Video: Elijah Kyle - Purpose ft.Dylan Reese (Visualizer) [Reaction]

How's it going, everyone? It's your boy FAYR here, back with another video, and today we'll be checking out Elijah Kyle Purpose featuring Dylan Reese. Now, I know about Elijah, I've reacted to him before, you know how much I like his music. I haven't heard of Dylan Reese before, so this will be a first time listening to him. I have positive expectations of this track. Elijah never disappoints. So yeah, before we start, I do make music of my own, so if you're interested in that, you know, it'll be at the end of the video and also in the links in the description down below. So without further ado, let's jump into this.
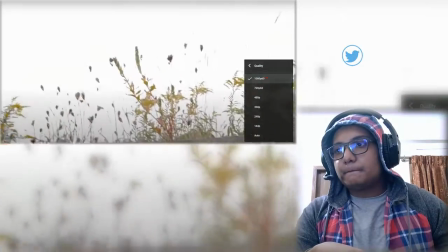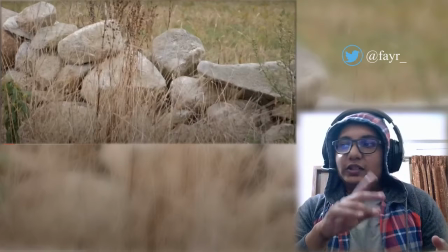0:40 Okay, right off the bat, I wasn't expecting this. Usually all music videos are shot in 24 frames per second or 30 frames per second. This one's shot in 60, so the motion's weird. It says visualizer instead of music video. That could be one thing. Maybe it was shot on an iPhone. It kind of feels that way because usually iPhones shoot at 60.
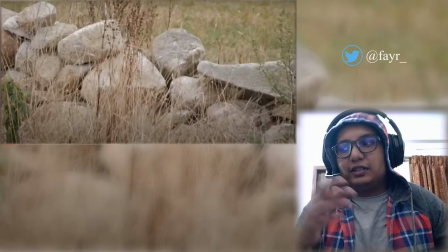0:59 But let's go ahead.
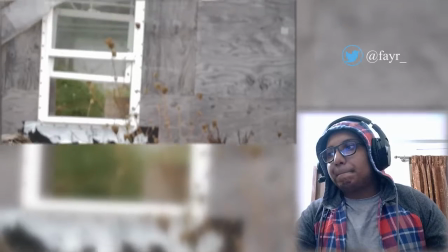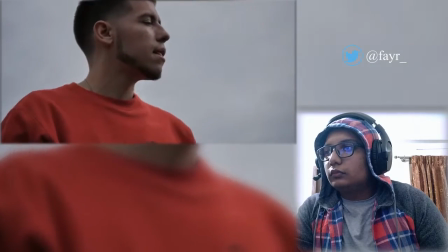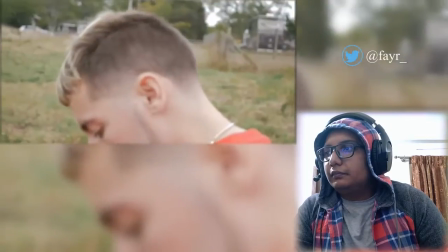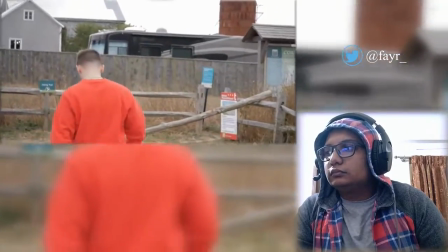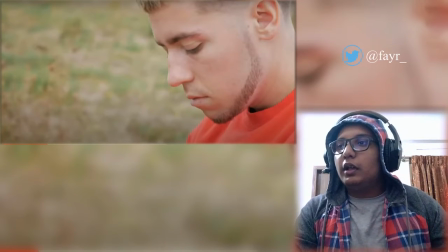1:24 Yep, it's definitely shot on the phone. It's definitely shot on the phone. One thing, whoever's doing the video, right, on the phone or whatever, if you're shooting on your phone and you're doing 60 frames per second, only do 60 if you're going to slow down your shot. Because otherwise, when you're walking, it's really messy.
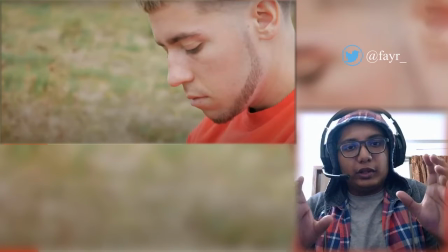1:42 If you're trying to do like that slow-mo walk where you're following a person, shoot in 60, that's fine, all right?
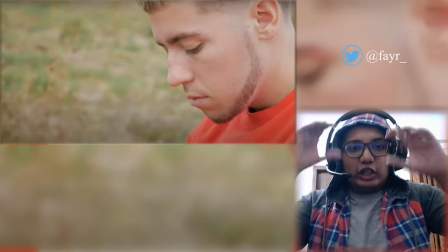1:48 But when you slow it down, the shakiness of the camera is much better.
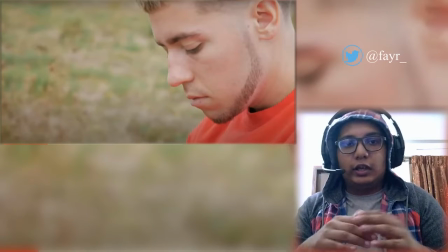1:53 It is much better. Trust me. I shoot a lot of video with my phone. This is being shot on my phone. I kind of have experience with these things. When you shoot on your phone and you try to do slow motion, you have to shoot at a higher frame rate. Don't use the slow-mo option on your phone. You know, there's a slow-mo mode. Don't use that.
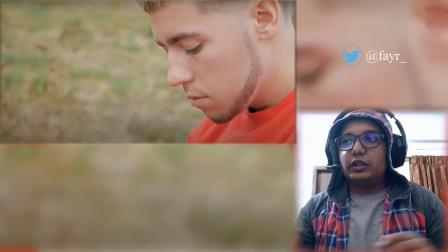2:10 When you're shooting something like this where you see clearly this shot, it wasn't slowed down. It should definitely be slowed down because it would play a lot better. And it would look more pleasing to the eye. Right now, it's very shaky. If you slowed this down on your editor, shoot this in 60, went into the editor,
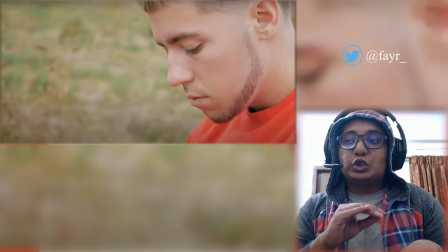2:28 slowed it down to 24 frames per second, this would look so smooth and so clean, no one would be able to tell it was shot on a phone. Unless they're, of course, a video professional.
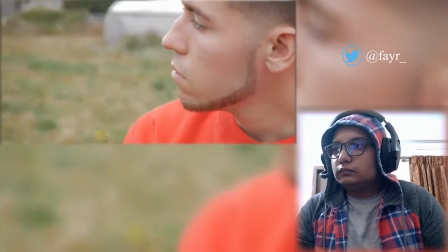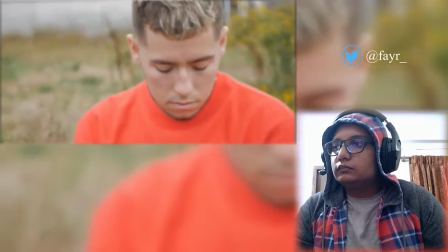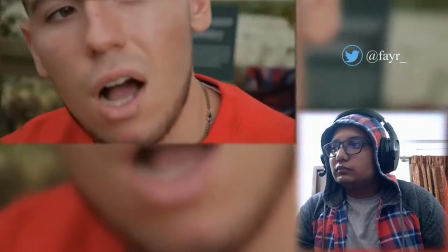2:51 Probably never be the topic of your conversation with the drizzy colds and all the logics.
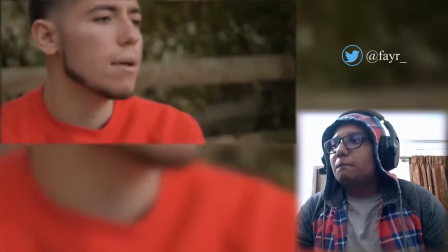2:56 Might not make it down the mainstream alley or play the garden, but as long as I am living, I give you my all regardless.
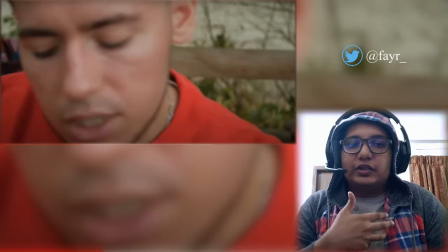3:01 Okay, all right. So he's never gonna be drizzy or cold or logic, never gonna sell out the garden. Logic sold out the garden multiple times. He even talks about it in his songs and how much he's proud of it. I get that. I like the hook of the song. Let's run it back.
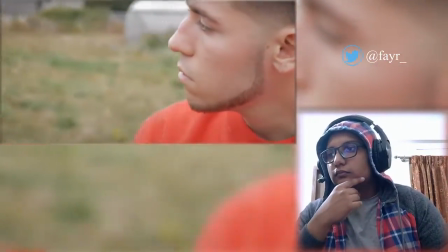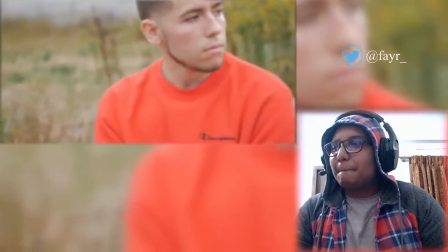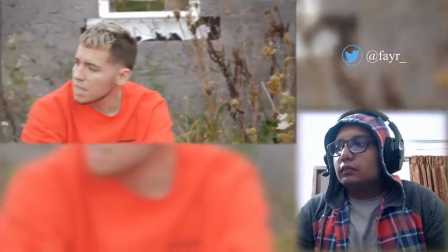3:27 Yeah, I might never be on billboard, probably never be the topic of your conversation with the drizzy colds and all the logics.
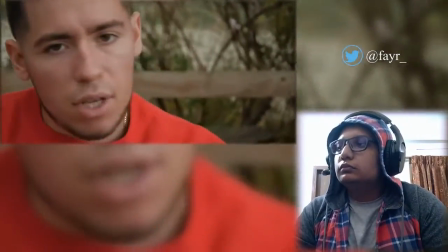3:34 Might not make it down the mainstream alley or play the garden, but as long as I am living, I give you my all regardless of the way I've been degraded, defeated, and counted out.
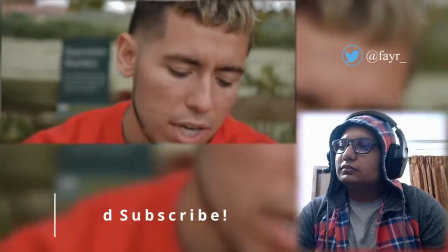3:42 Try to drown out all the static from these disappointed crowds. The expectations of others keep sinking.
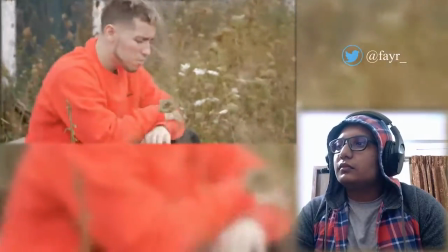3:47 I try to drown. I keep my head above the water, sink or swim inside of town. A judgmental, inconsiderate, needless talking, ridiculous, ridiculed for being different.
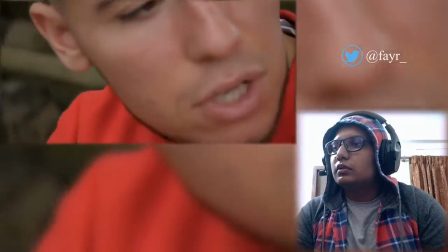3:55 It's crazy building a billion bridges off burnt ties, severed any weaknesses so you'll remember me throughout your whole lives.
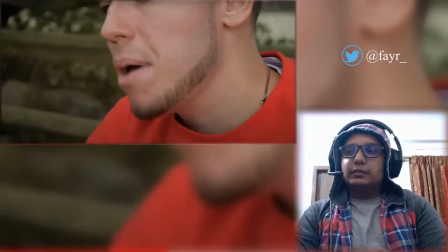4:01 You will never kill my spirit. It's forever.
Facts, bro.
Better inside this journal and my legacy between these lines.